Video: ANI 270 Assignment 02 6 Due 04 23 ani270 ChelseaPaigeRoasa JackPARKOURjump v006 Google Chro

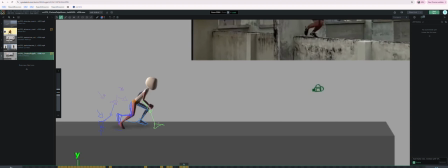[8:11]
Difficult, not always the easiest thing to solve, but maybe here, and I know I said go straight leg here, and I like that note overall, but maybe I'm gonna contradict myself, and I'm sorry about that.
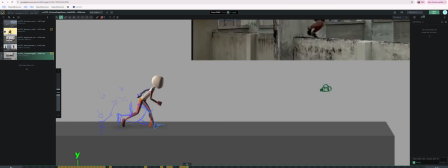[8:25]
Maybe we can keep it a little bit less straight here, and especially in this very first like step, you know, and then you go to this pose, so we never really see that full straight pose,
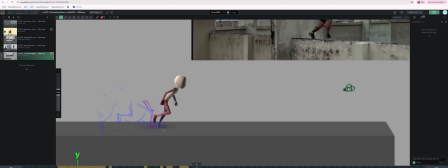[8:43]
just to get the spacing of the foot coming forward looking a little bit better. Yeah, and so watch the, like when I watch the red leg spacing of the foot, we might have too many frames before the passing pose. You know what I mean?
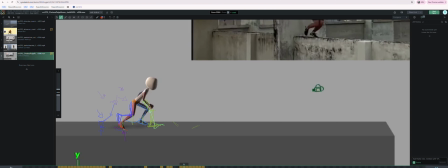[9:07]
So these three are nice because it kind of like rolls up and then starts to move. Then we have one there, one there. So maybe bias this one back a little bit more. Just, these are spacing suggestions, but you don't have to like adhere to these.
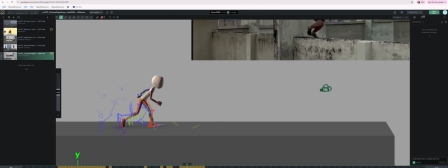[9:22]
Just use your own judgment. I'm just kind of calling out where maybe I see the spacing can be pushed. I think this toe is penetrating the ground a little bit, just a little detail thing. But then yeah, maybe this one's great.
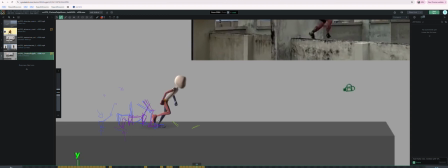[9:36]
That spacing seems fine, but maybe this foot can be pushed forward more this way. I know that I'm getting a lot of chicken scratch, and maybe it's becoming difficult to decipher exactly what's going on here. And then maybe push this one, try to bias this one a little bit more towards like where we're going.
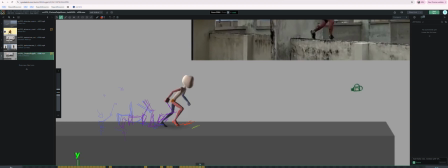[9:55]
I'm not going to pretend to draw that, just whatever you think is cool. I mean, even if it's like just pushed a little bit more forward in space. That's a terrible pose, so ignore that. Let's see if my eraser's working today. Nope.
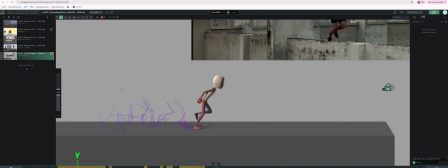But like the spacing on the blue leg looks pretty good here in this stride. I like that, and the spacing on the red leg looks really nice. I'm really loving like these, how clear these poses are reading.
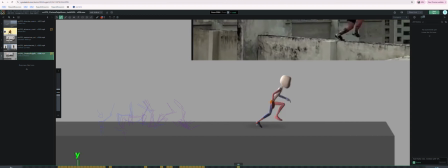[10:31]
You know, maybe there's an opportunity to straighten this leg here in this pose a little bit, or a little bit more straight instead of picking it up so much. It could be a little straighter maybe with just a little bit more toe roll maybe.
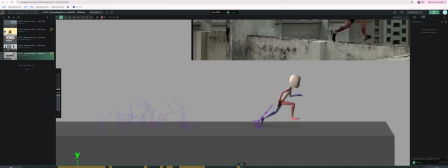[10:47]
This is phenomenal. I love this blue leg here. I love this red leg. I like what you're doing with the arms. So all this starts to read. I think maybe you could be doing, I'm seeing a little twist in the torso, which I love. Maybe you can twist the pelvis around a little bit to help like make the legs
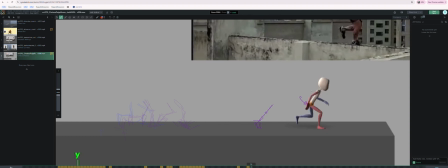[11:07]
feel like they're reaching a little bit more. And some of these spots, like here, you know, maybe the pelvis could be rotated back that way. We want to see that like left-right rotation a little bit.
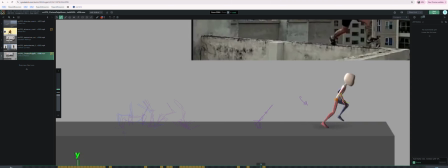[11:26]
And then I want to track like the overall center of gravity. I'm always going on and on about the center of gravity, but it's important.
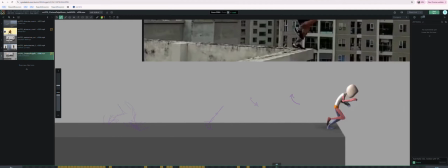[11:42]
This down and this curl is cool.
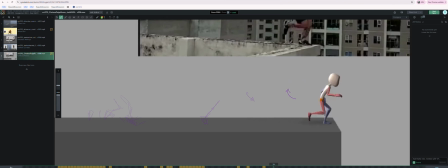[11:47]
I like it. I like that the shape change on the spine. One of the things maybe I would do, I'm gonna go back and track the center of gravity. I forgot, but I just want to say it, is I'd keep the head pointing in like the direction of intention, right? I drew a giant head
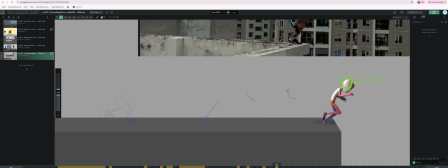[12:07]
on this character, but you know, either there or point it up, looking like where they're gonna jump. I think having this go down is a little distracting. You know what I mean?